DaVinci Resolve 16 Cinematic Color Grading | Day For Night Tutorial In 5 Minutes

One of the biggest challenges any cinematographer or colorist will face is lighting a night scene. And because of camera's low light capabilities, oftentimes filmmakers find themselves with noisy footage that looks unprofessional.
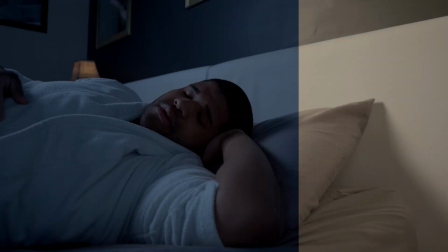(0:11)
So today I'm going to teach you guys one of my favorite techniques in post-production, which is called color grading day for night. And we're going to do it in less than five minutes. Let's go.
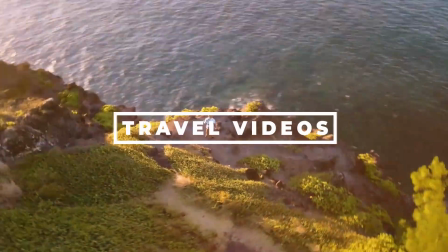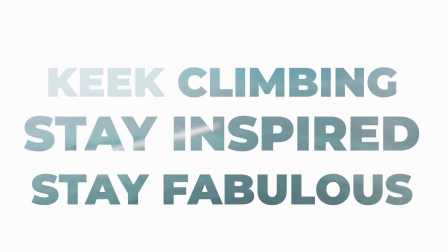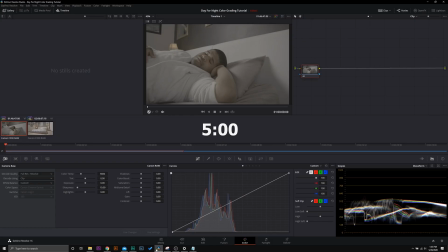(0:32)
All right, guys, here we are in DaVinci Resolve. and this specific technique that I'm going to use today requires you actually to make a change in camera before you start shooting. But to demonstrate that today we are going to be using raw clips and adjusting it in post.
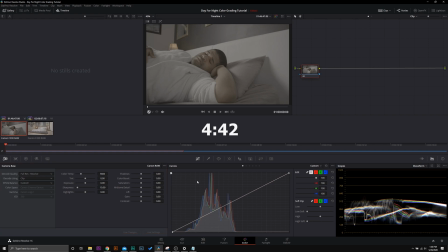(0:47)
But let's actually get the basis of this day for night technique down and then we will make that final change so you can see how this one thing changes your look. So we're going to go ahead and get into Rec 709 and grade this log footage. Now this is shot in C-Log 2 so I'm going to use my color space transform method to convert into area
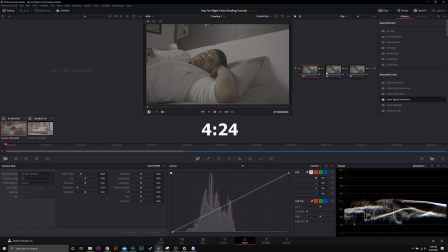(1:06)
log C and then in direct 709 and we're going to grade the day for night look in node 2 right here. So go ahead and add one color space transform to node 1 and then one to node 3. What you're going to put in here is what you shot in.
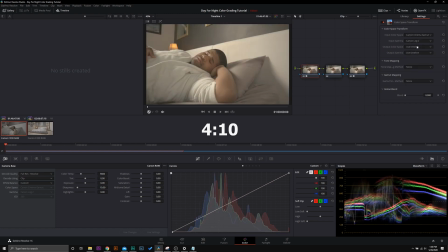(1:19)
So I shot in the Canon Cinema Gamut and it was shot in C log 2 and we can see that that's represented right here. I could also change this in raw if I wanted to but we're going to leave it as is. You do not have to be in RAW for this to work.
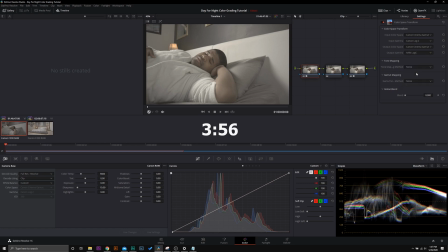(1:33)
We're going to change our output to Canon Cinema Gamut into ARRI Log C. From there,
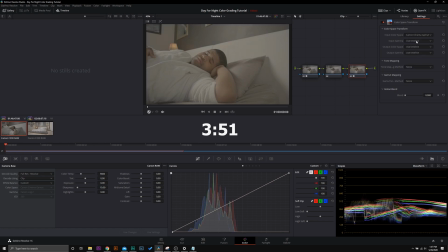(1:40)
we're going to go from the same thing that we output it to,
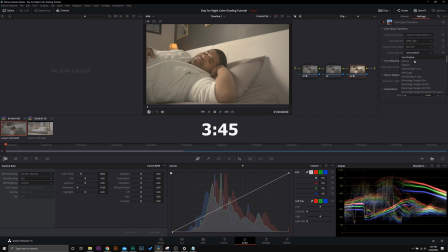(1:44)
so Canon Cinema to ARRI Log C into Rec.709 for the output color space and Rec.709 in the output gamut.
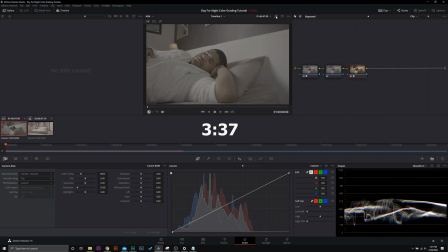(1:53)
And then we are going to tick Luminance Mapping. So right now, this is what our scene looks like graded for log. What we're going to do now is we're basically going to crush our exposure and to do this I am going to use the primary wheels
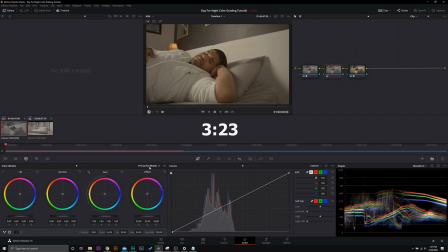(2:06)
you can use the log wheels if you want to for a little bit more control but just to keep this simple let's stick with the primary wheels so the first thing I'm going to do is I'm going to bring down my highlights so we have
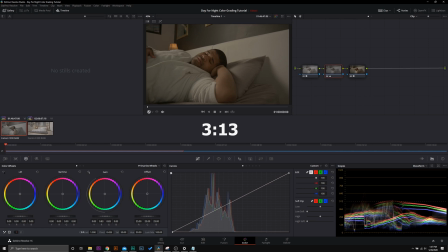(2:18)
that right there so right here we're at about 50 IRE and I'm going to bring
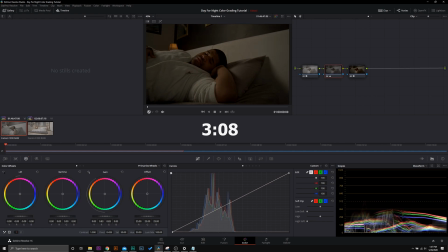(2:23)
down those shadows to right about there might bump up the mid-tones just a bit and crush them just a little bit right there before and after now you might be saying to yourself Sydney this does not look like a night scene well that's because we have this
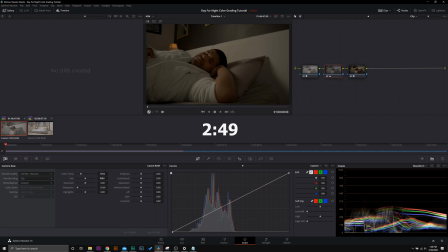(2:42)
calibrated for a daylight color temperature so before you start shooting you're going to want to change to a manual calvin temperature and make it cooler now my temperature is at 3,920.
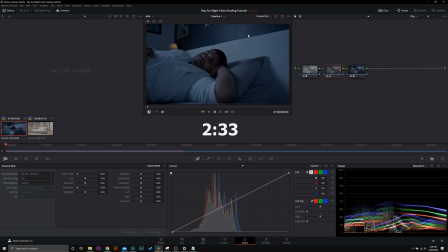(2:56)
I can go ahead and bring this down just a little bit more. And this represents a more accurate day for night look. You can get a little bit more complicated and use the curves if you want to. I'm just going to bring down these shadows just a little bit more because I know I can.
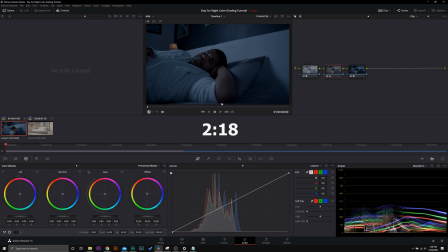(3:11)
And I'm still maintaining that detail. You see day for night allows us to maintain that detail and only a few areas are falling into black. And then if you want to, just to maintain your skin tones, you can always go in,
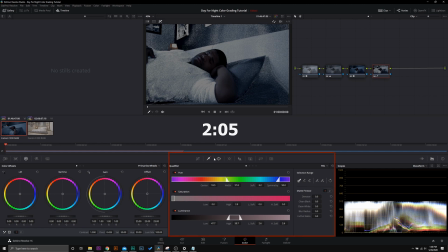(3:25)
qualify an area, then make a power window because things are all going to be pretty blue. So we're going to make a power window just around my face right here and my arm to isolate only that.
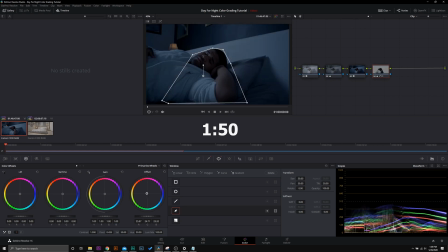(3:40)
And then I'm just going to slightly adjust just a little bit to maintain some of that warmth. It's just that subtle change. You can see the before and after. And that is the dirty and simple day or night technique.
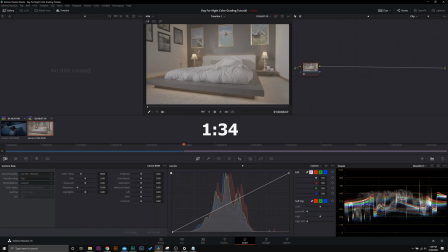(3:54)
So when we come over to our next clip again, this is shot in 5600 and the lightning actually just has a blue light attached to it. You'll see the lightning happen somewhere right there. I have a blue filter on the light to give it a cooler tone.